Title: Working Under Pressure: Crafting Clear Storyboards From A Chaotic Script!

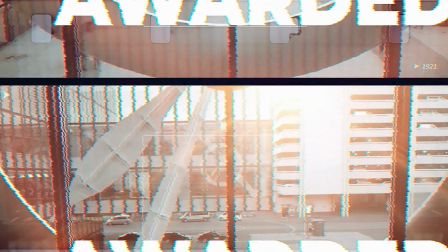Every once in a while, a job will be awarded to a director with very short notice. The production team will be left scrambling to meet an impossibly short deadline.
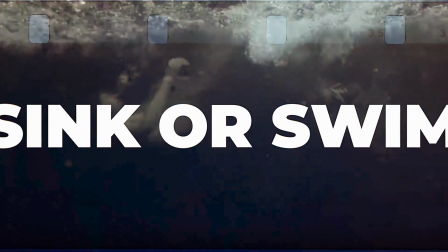You will then be hired and effectively just thrown into the deep end. Now, whether you're going to sink or swim, well, that's entirely up to you.
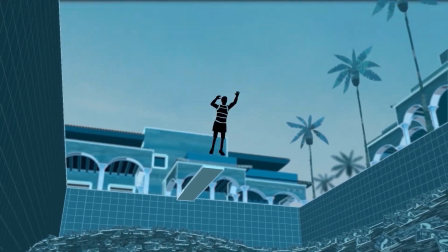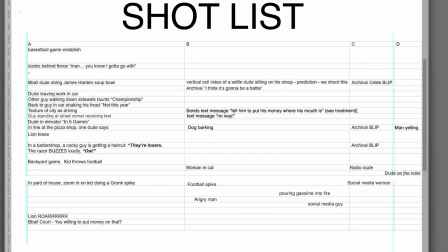So this is the shot list in question. Now what you see here in the A frame, right, this is the primary storyboard.
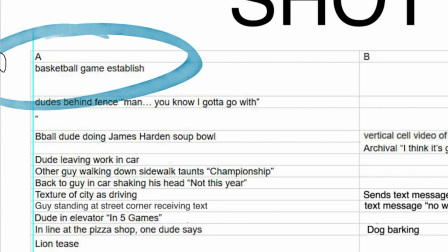This is the main story happening. So we start out with an establishing shot of a street basketball game. Then we cut to two guys behind a fence talking to each other. We'll go through these shots one by one as we're drawing them.
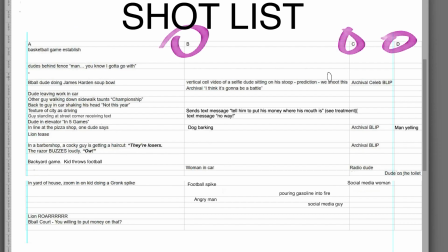Now the B, C, and D frames, these are the shots that are gonna open up within the A shot. I feel like the smart way to do this is just to focus on the A frames first as they tell the main story. Afterwards, we can double back and we'll fill in the B, C, and D shots.
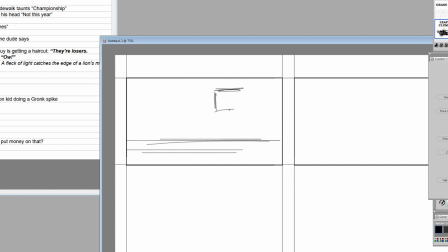All right, let's start drawing. The first shot is simply an establishing shot of a street basketball game. I'm picturing a wide 3/4 shot of a half-court game, so let's just go with that.
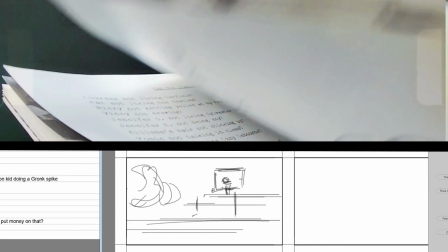Now, when I was a kid, I went to Our Lady of Grace Elementary School in Hoboken, New Jersey, and directly across the street was the 5th Street Park.
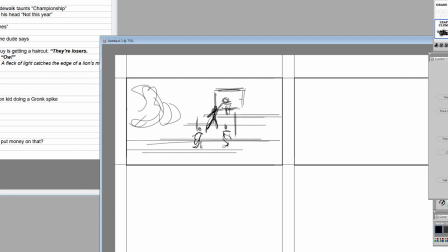Whenever I think of an urban park, for some reason, that's the one that springs to mind. So that's the one I'm going to be drawing. So I'll have this one guy doing a layup, maybe 5 of his friends on the court with him.
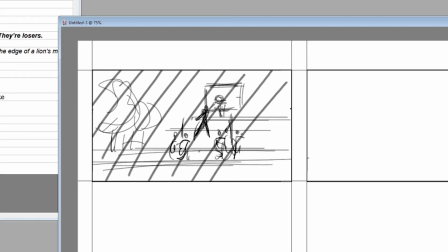Then I'm gonna drop a chain link fence into the foreground,
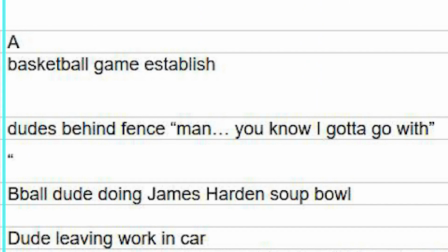which sets us up for shot number 2, dudes behind fence talking to each other.
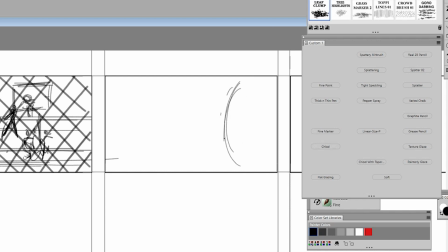As much as possible, I like to try and create a little bit of depth with my shots, so I'm gonna sketch out the first guy, the foreground, camera left, then drop the second guy down in the middle. All right, both guys are gonna be looking camera left because for some reason that's where I picture the game happening. I'll add a piece of the fence, the very edge of camera left,
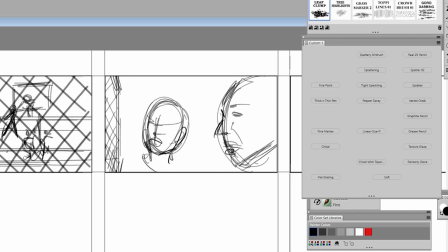to try and counter the weight of this guy all the way on the camera right, and hopefully balance the composition out just a bit.
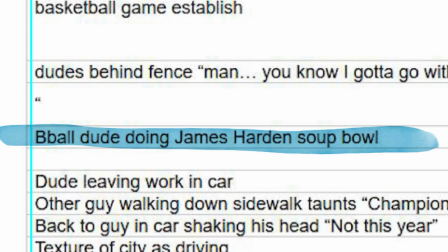Basketball dude doing James Harden Soup Bowl. I had no idea what that was, but fortunately, there was an image in the director's treatment.
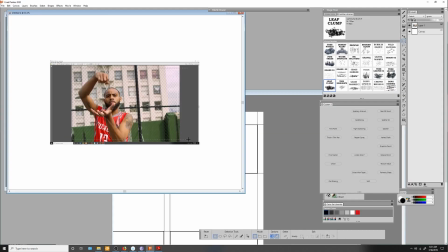So I'm just gonna go ahead and copy that image, drop it in here, and trace exactly this.
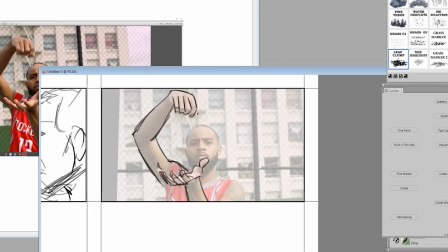I have no idea what this is. I'm sure most of you probably do. I've never been a sports guy.
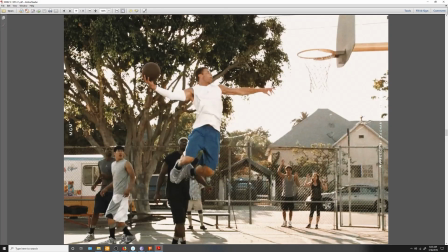Okay, you know what? Now that I've gone through the treatment, I found this photo in the director's treatment and I kind of like it better
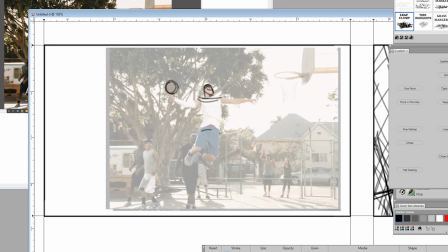than the first shot that I made up. So I'm gonna completely ignore what I drew before. Let's ditch that. To hell with the 5th Street Park. And I'm just gonna go ahead and trace this. I mean, if we're being fair, it's a more dynamic shot.
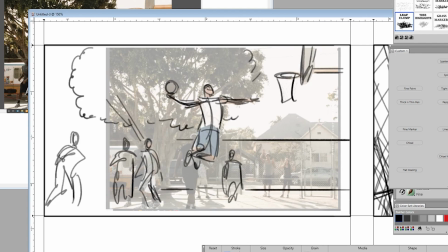So we're just gonna go with what he found.
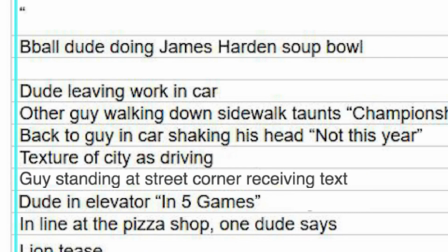All right, so now the 4th shot, some dude leaving for work in his car. Not a whole lot to go on. So, but I do know in the next shot, there's gonna be some other guy walking down the sidewalk and he yells out to him, like, so taunts him.
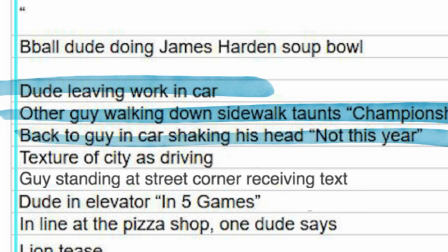Then we're gonna cut back to the guy in the car, shaking his head, no, not this year. And then we're gonna have textures of the city as he's driving. So these 4 shots are part of the next vignette.
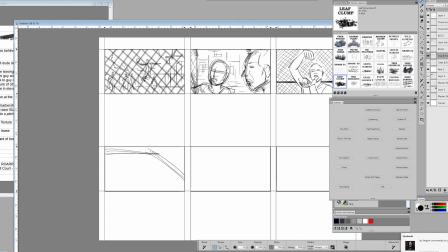Okay, so the way I'm picturing this is an interior shot of the car, looking past the driver, out the driver's side window,
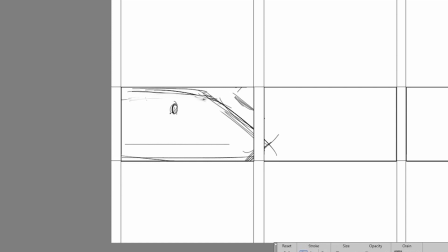and we'll see the city in the background, but more importantly, we'll catch that guy who's gonna be yelling something to him. So I'm seeing this as just a clean shot of the guy walking down the sidewalk. I'm not gonna put the driver in it yet. So it's almost like when the guy's yelling to the driver, it's almost like he's kind of yelling at us, the camera.
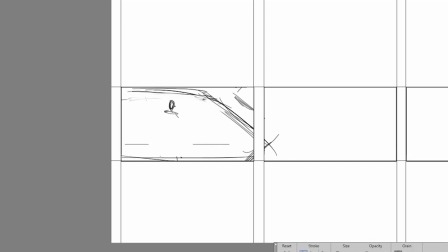I may double back and put a piece of the driver dirty on the left-hand frame, but for now, let's just stick with this. Well, the guy walking down the street, we've got his arms out here like, hey, what's up? And of course, I'm gonna throw in a little urban environment in the background. All right, we're gonna stoop, porch.